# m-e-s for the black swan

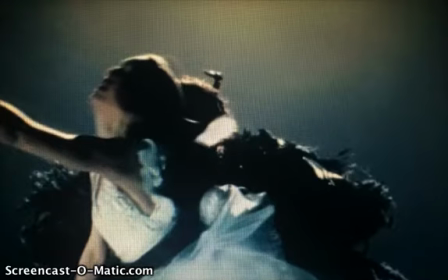2s
Mise En Scene can be considered as the vital component within the generation of meaningful audiences. By using of mise en scene, it establishes the narrative, a sense of mood, and a character's states of mind and time period.
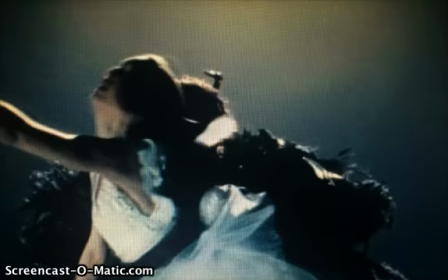19s
This video is focused on analysis of the techniques by using mise en scene for film The Black Swan.
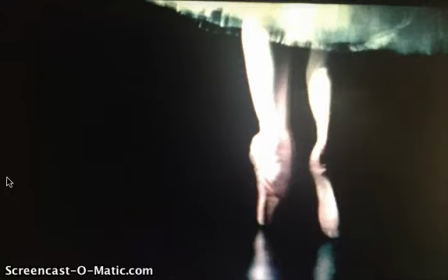32s
Through the entire film, this scene represents Nina's dream, which shows on the very beginning of the film,
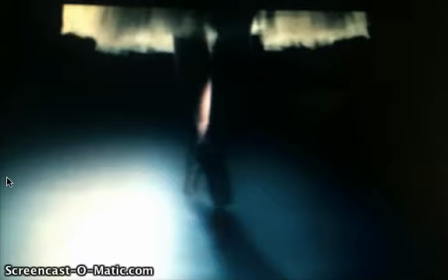40s
which showcases an instance of lighting they have used in the film. As one of the components of the mise en scene, the lighting in the film is mostly fairly standard,
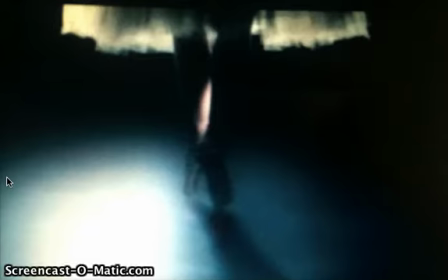54s
naturalistic lighting, somewhat diffused, with no real effects for most of the film.
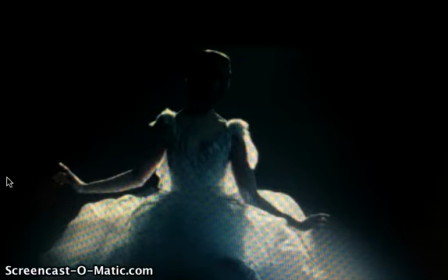62s
However, it is broken occasionally specific.
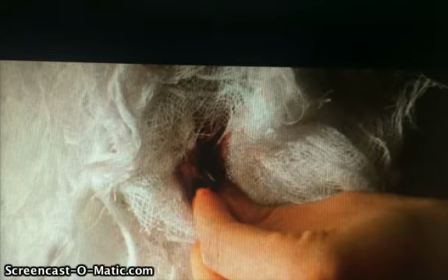68s
After finishing one part of the performance, dancing as a black swan, the scene is coming to her dress room, and she looks down and sees the wound on her stomach and pulls a piece of
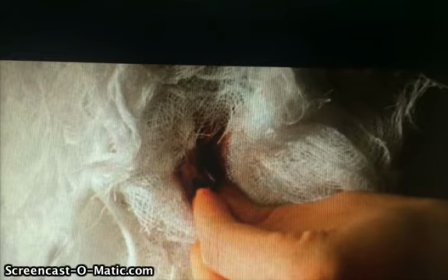84s
glass out of it. There is a close-up shot of it, and her breathing seems slightly nervous in this shot, helping to emphasize her panic state. There is also a close-up on her face as she
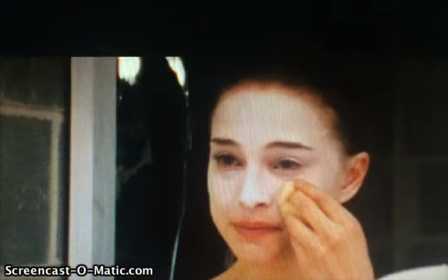begins to try and deal with this and begins to cry.
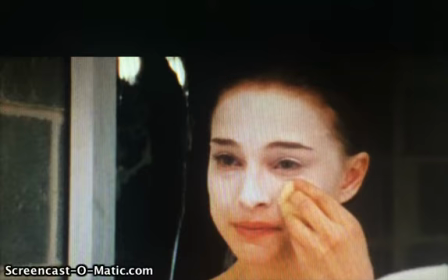115s
It helps to show the audience her reaction and her emotion better by using a close-up shot. She then composes herself and sits down in front of her mirror and carries on getting ready and doing her makeup.
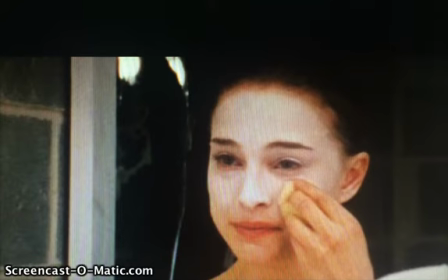133s
As she does this, she blends her tears in with her makeup. This reflects to people that the fact she's moving on and ignoring the problem, and that she is pinning on a mask and hiding it.
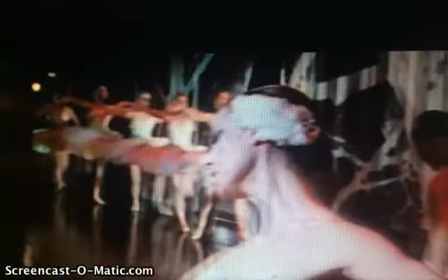152s
Next, Nina is back on stage as the white swan dancing. The same music is being played that was played in Nina's dressing room as she found her wound with her glass inside. This gives a hint to the audience of the scene building up something bad again.
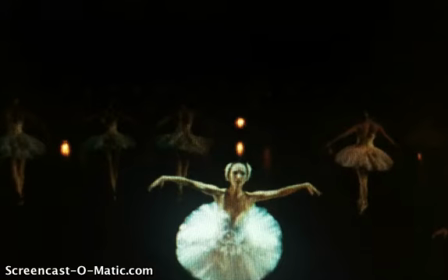174s
She runs up the ramp and is dancing above everyone else in front of sitting sun. As she does this, her wound suddenly worsens
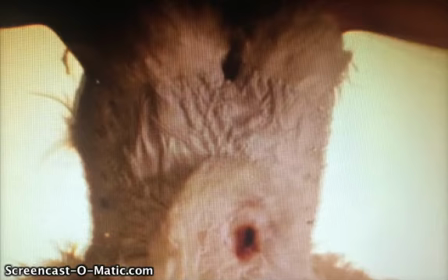187s
and gives the impression she's fading with the sun, and it's like a sign of her death. The camera gradually zooms in onto her and then further onto her wound. As the camera zooms into blood stain
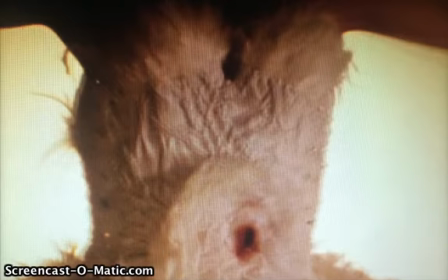205s
increases, showing the severity of the situation increasing. The sun behind her head makes her look angelic, and the close-up shows the raw emotion on her face.
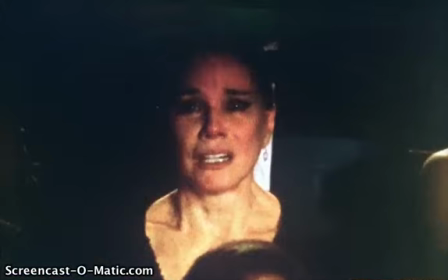222s
Using the shot reverse shot techniques between Nina and her mother, they put exactly the same facial expression, allows the audience to realize both characters are aware of what's about to happen. This adds to the tension of the scene.